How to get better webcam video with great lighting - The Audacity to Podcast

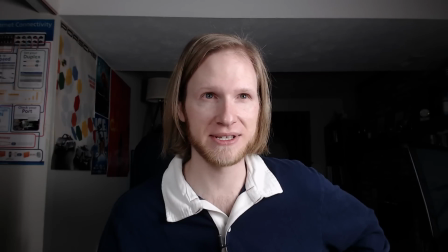[4:08]
I am right now. I'm in the lower level of my house. This is a large room, a 10 by 20 room.
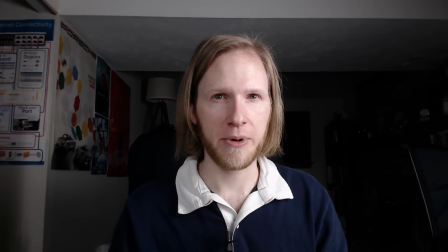[4:15]
I've got a window in front there, but the window is currently covered, no sunlight coming in.
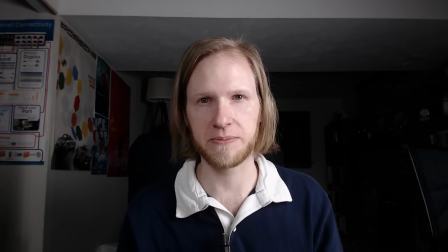[4:20]
I am only working with my lighting kit here.
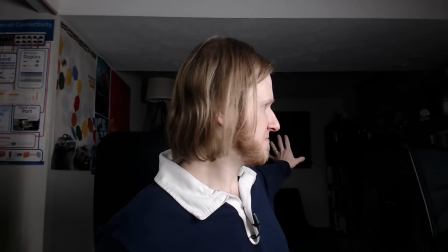[4:22]
And the room extends back about 15 more feet from where I am, back behind me.
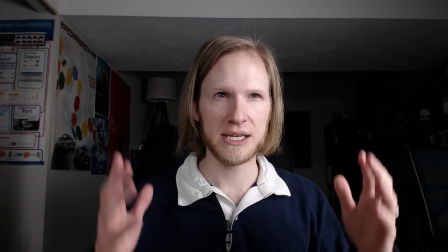[4:29]
And it's dark right now, and this could be an interesting effect for you to get this style where primarily I'm sticking out.
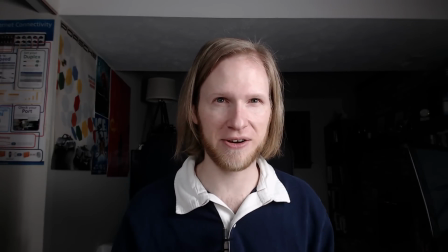[4:38]
If I'm wearing dark clothing like I am now, I kind of disappear into the background. You can't even see the back of my chair, which is black.
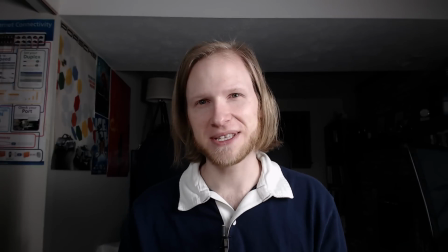[4:46]
So here's what I would suggest you consider doing.
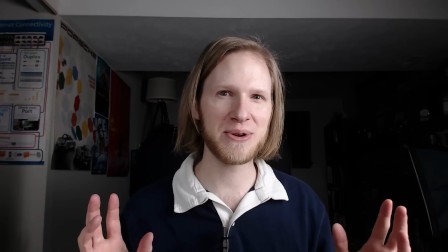[4:49]
Instead of trying to hide your background, how about you light your background and see what you can do?
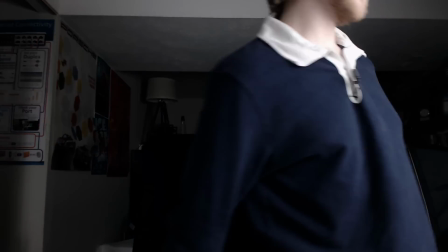[4:55]
Here's something I'll do is I'll go back and turn on a couple house lights.
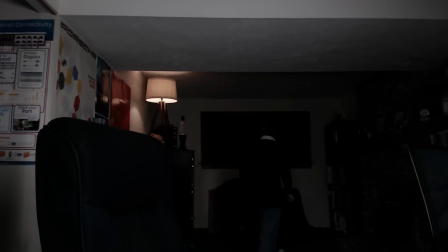[5:01]
These are just regular lights with either a regular incandescent light bulb or a soft white light bulb.
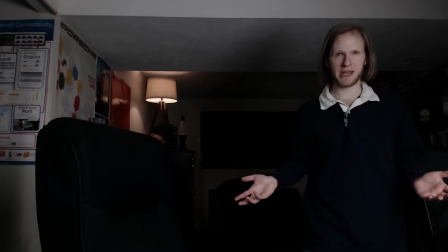[5:09]
Now I have a little bit of a glow in the background. That's not quite enough.
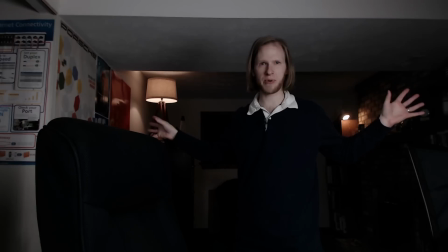[5:15]
It doesn't quite look right because now you see just these couple points of light here behind me. No, that's not good enough.
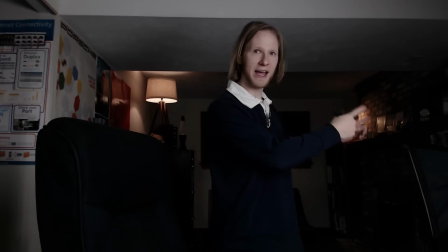[5:22]
So that third lighting kit that I mentioned, I have set up right here that you can see just a little bit of it.
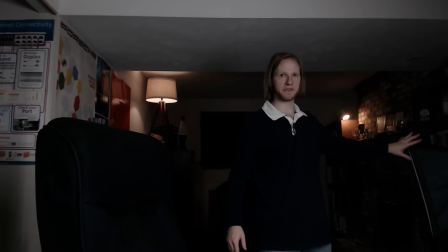[5:30]
This is the lighting kit, the third softbox right here. And this is pointed back at the room.
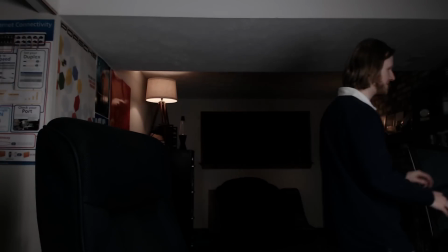[5:36]
And I'll turn on all 5 of these bulbs.
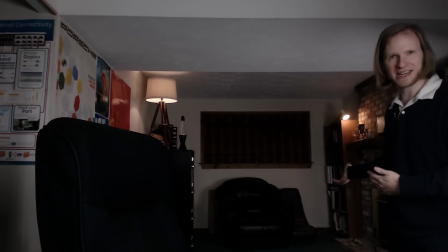[5:42]
And now it's lighting that room behind me.
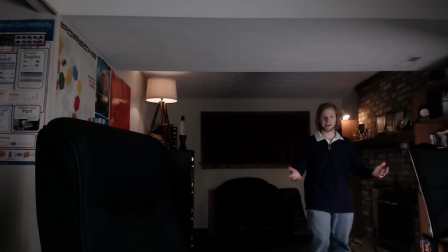[5:45]
So I could come back here and you can see I'm being lit now with this softbox.
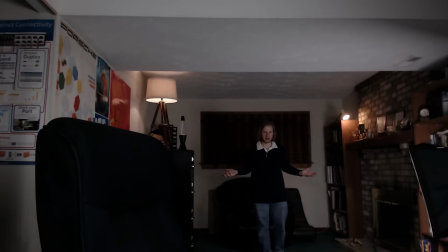[5:51]
Yeah, this isn't great lighting for back here for me, but I'm going to be sitting up here.
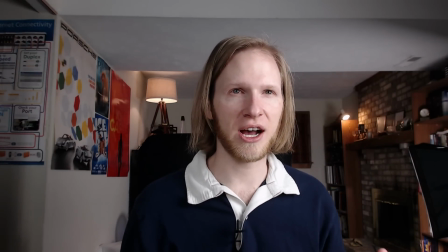[6:00]
Now that I'm up here, the light looks a lot better, not on me, but on my background.
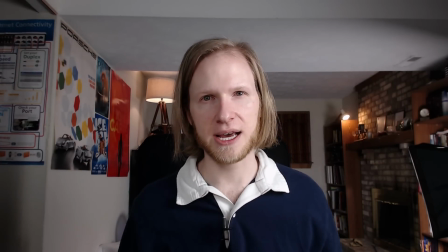[6:06]
My background looks really interesting now because I have these lights going on in the background, highlighting some of the interesting stuff that's back there.
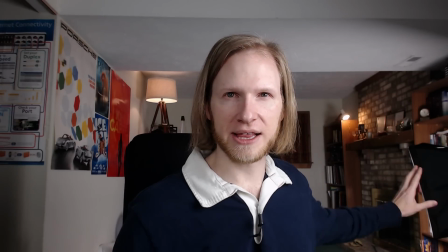[6:15]
Let me show you what it would look like if I only had the softbox lighting the background but didn't use the house lamps.
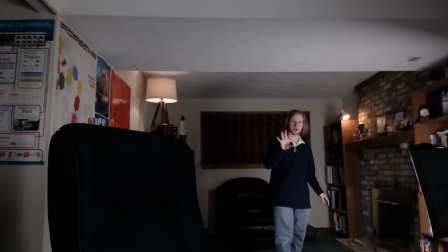[6:22]
Try to work with what you can in your setup,
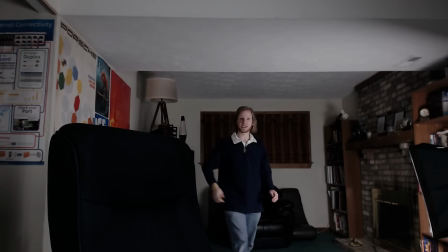[6:29]
because you'd be surprised how sometimes just regular house lighting can make a background look so much better.
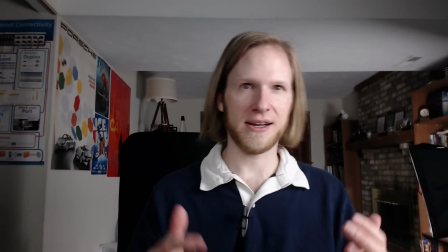[6:37]
Notice now, again, I still look okay here in the lighting.
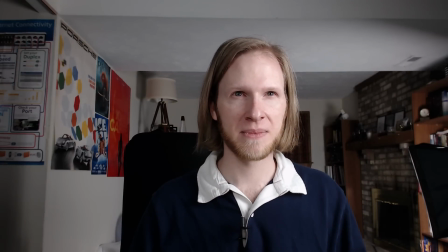[6:44]
I'm well lit, the background is well lit, but it's lacking flavor, kind of.
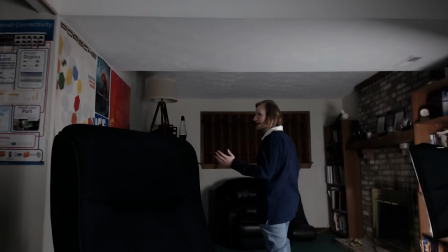[6:51]
It needs a little bit of salt and pepper. So that's where the regular room lights really come into play.
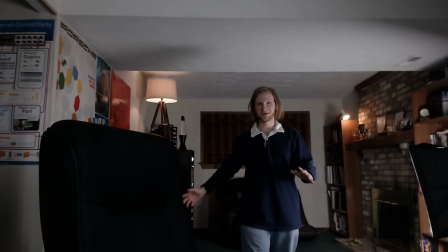[7:02]
As I turn these on, and I'd love it if I had some more room lights in here, maybe some track lighting or something.
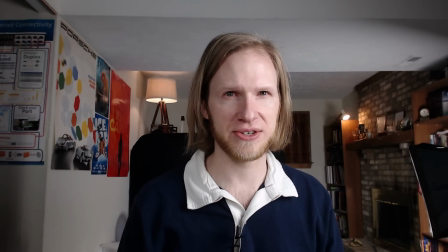[7:07]
Not only are they providing additional lighting in certain areas like the shadows, where, for example,
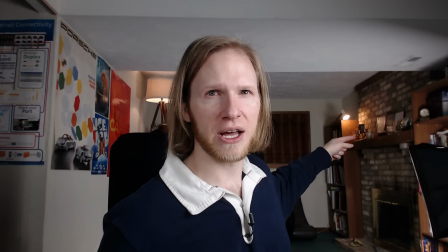[7:14]
back here in the corner of the fireplace, that would be otherwise a shadow, dark area, you couldn't tell what was there.
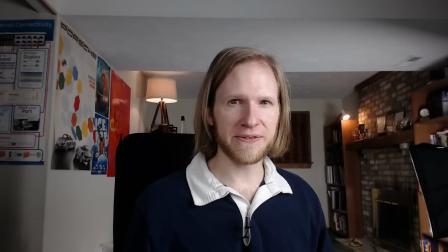[7:19]
Now it's a little bit more interesting. But these also are different temperature lights than what I'm using here with my lighting kit.
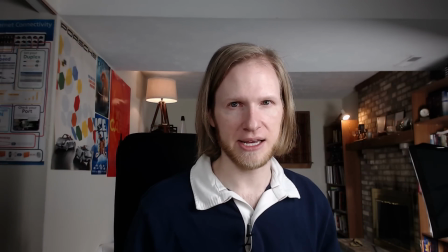[7:28]
My lighting kit is a daylight calibrated lighting kit, so it's about the sunlight temperature color-wise.
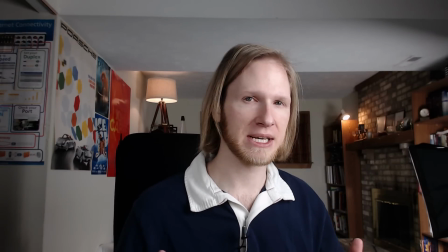[7:36]
Those lights are incandescents or soft white, so they tend to put off a more yellow lighting tone.
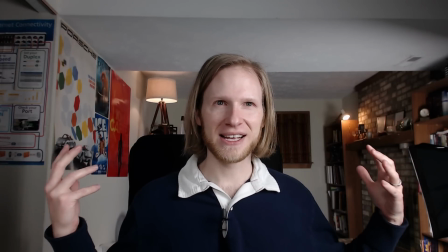[7:43]
Thus, I'm getting a neat coloring effect going on in the background.
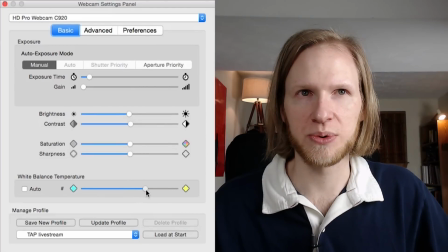[7:47]
I could come into webcam settings and tweak my color balance a little to look a little bit more yellow, like this, and start looking a bit more warm color.
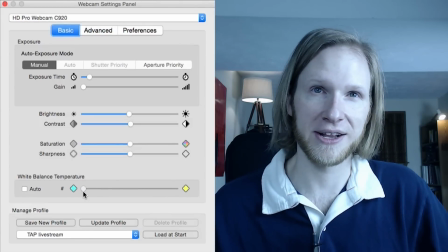[7:58]
Or I can go the other way and look cooler, color-wise anyway, overly so with the dark.
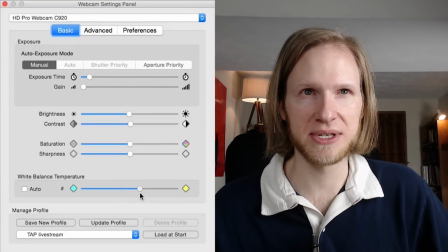[8:04]
But I like to be at a general balance where my skin tones aren't looking overly yellow like this, and it's still looking kind of generally warm.